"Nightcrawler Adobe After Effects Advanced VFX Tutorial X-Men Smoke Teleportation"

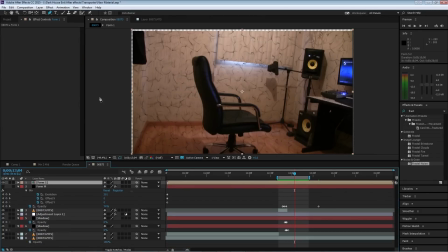497s
And if you don't pre-compose it, you won't be able to apply any masks to it.
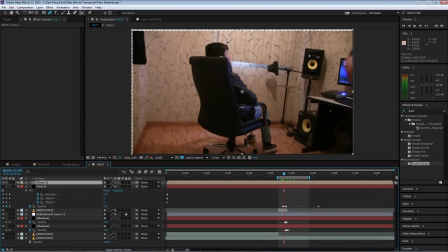502s
So once you pre-compose, if you're using Trap Chord Mirror, if you're using the elements I provided, you can apply masks. So add a mask and change the mask feather to 25. In the opacity where you want it to kick out and set it to 0, two frames before.
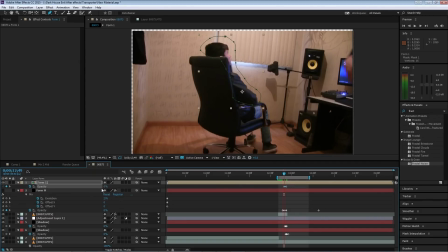522s
Set two keyframes, a keyframe after and a keyframe before. Now we're gonna look for we're gonna animate the mask again.
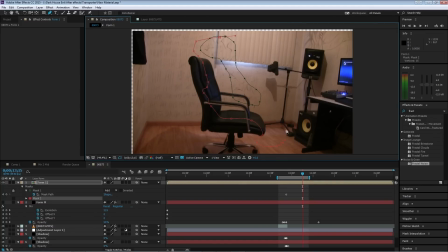531s
So I'm creating a second mask. That way I could just copy and paste it instead of adjusting the whole thing. You know, for me it's easier, it's faster. Okay, and now I'm gonna set a point. One last time, let me change it. Now I'm gonna set a point to feather, to fade this out.
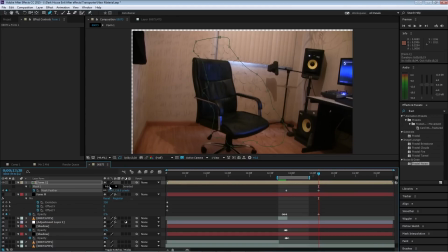549s
And here, bring up our mask feather up and bring the opacity down to 0, where I want it to be to fade out.
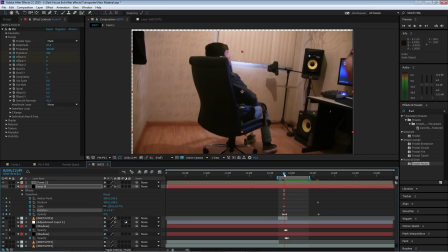558s
Okay, so now we're gonna set a few keyframes for our scale. We're gonna scale this down where we want it to basically disappear completely. And we're gonna scale it up about 3 frames after. I was here just experimenting, so go ahead and do the same if you like it.
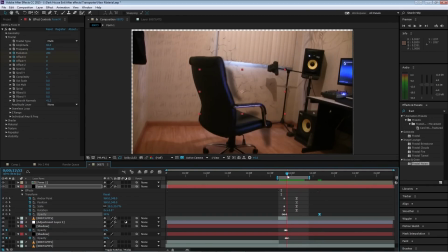577s
Then you're gonna ease the scale, that way it has a better transition,
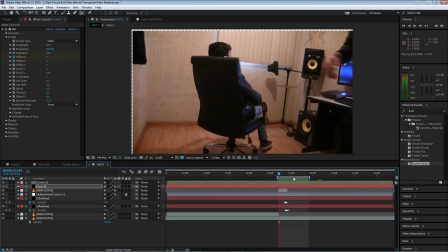582s
and also easy ease out when you your keyframe to 0 on your opacity.
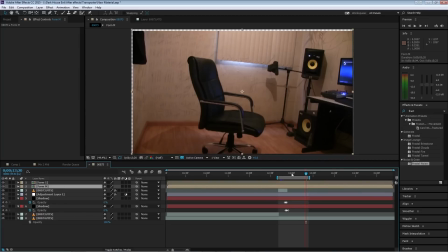590s
Now go ahead and on the second layer we applied, go ahead and apply the same steps, scale it down,
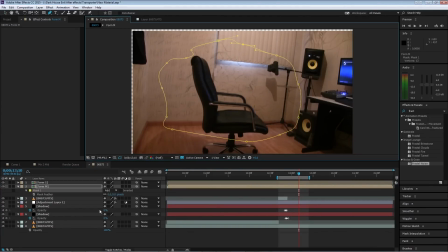597s
and add a mask to it, add a feather, about 100 pixels or so, duplicate it,
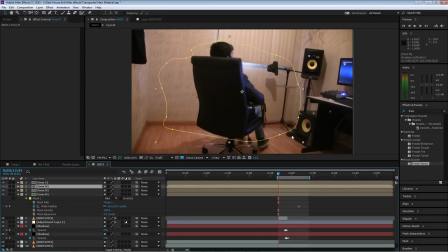606s
and rotate it. So basically here's where you have to throw in your your ideas.
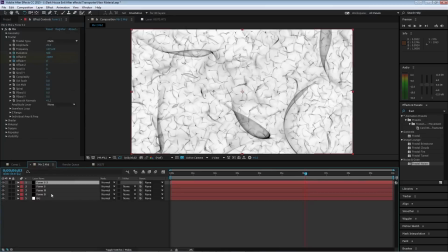615s
In this case, I was just duplicating the layers and rotating them.
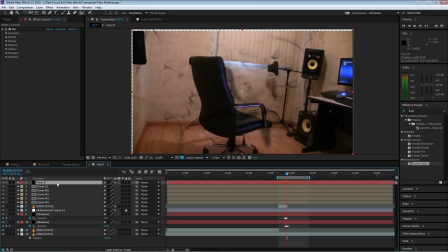620s
That way you get different movements. I applied a bigger form of the smoke here, and same steps, opacity 2-3 frames at before, opacity down,
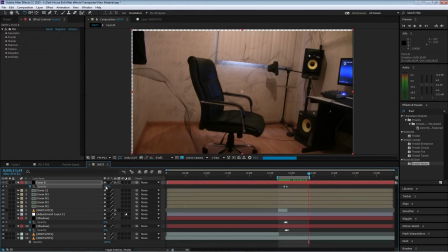634s
scale it down, scale it up, and then opacity all the way to 0, and then you ease in. Remember, F9, ease. And same thing, scale down.
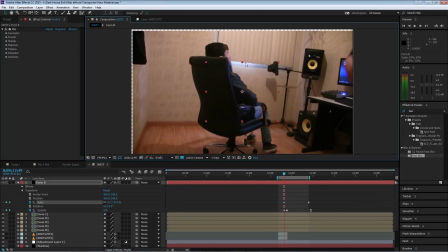651s
I felt this would give it
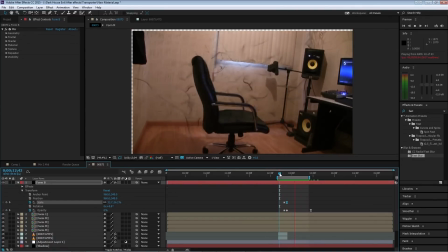655s
a more explosion type of particle, organic smoke matter.
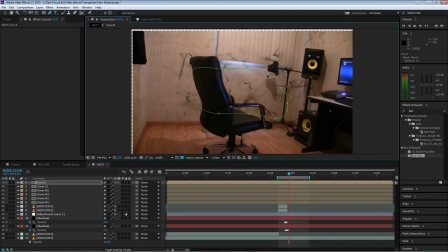661s
Apply some masks, feather them out. And then you can also change the color on these.
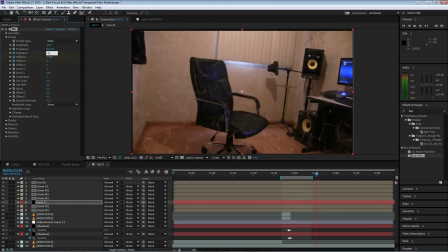666s
If you're using Trapboard Mirror, I would recommend changing the color. I sampled a color from his skin and I sampled a color from his jeans, making it, giving it like a slightly more organic, more
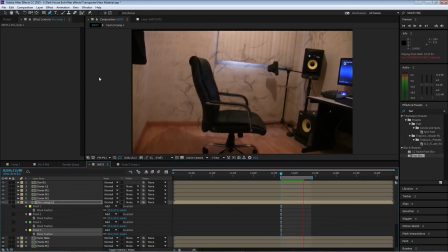679s
alive type of movement in it.
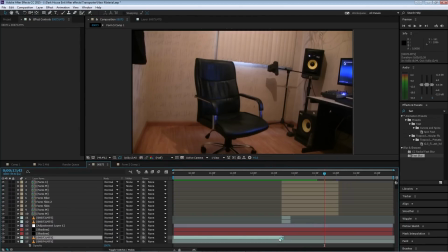682s
Okay, so now here we run into that issue where I see the transition between the camera movements.
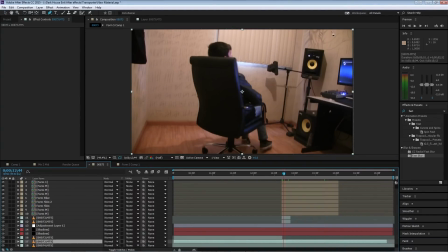690s
So what I'm gonna do is I'm gonna duplicate that layer,
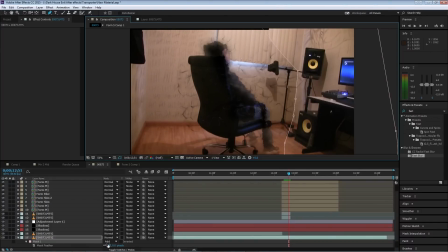693s
our main layer that we're composing on, and then create a mask and on the right side,
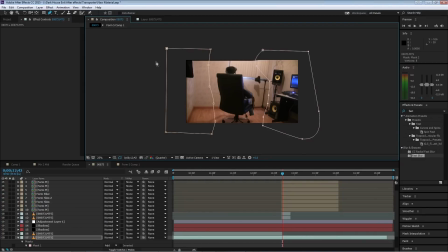699s
feather it out about 100 pixels, and then create a mask on the left side as well, feather it out as well, 100 pixels.
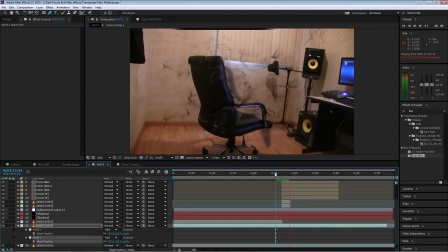706s
And the transition happens, you can hardly see it now.
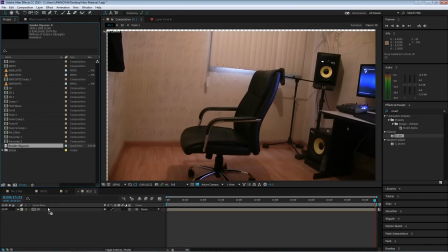711s
Okay, so here we're gonna, basically we're gonna throw in a little bit of 3D compositing in here.
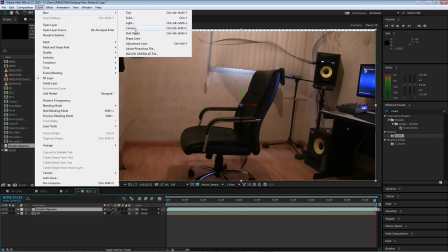716s
So you're gonna apply your main comp, and then you're gonna throw in the big smoke element that I provided.
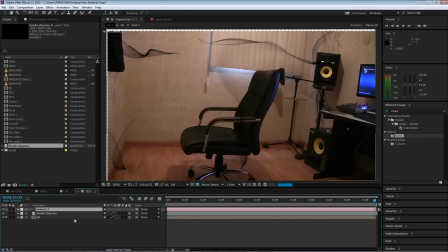722s
You're gonna turn them both into 3D layers.
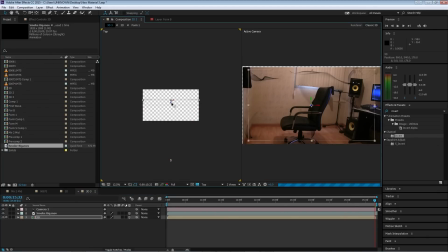727s
And then we're gonna create a new camera, switch to a horizontal view, and that way I get a top view, that's what we need.
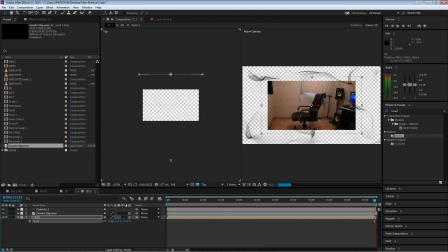734s
Now I'm gonna move my main comp back into C space, and then I'm gonna scale it up.
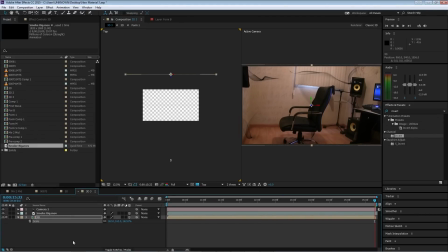739s
Now my smoke layer, I'm gonna move it back in C space as well.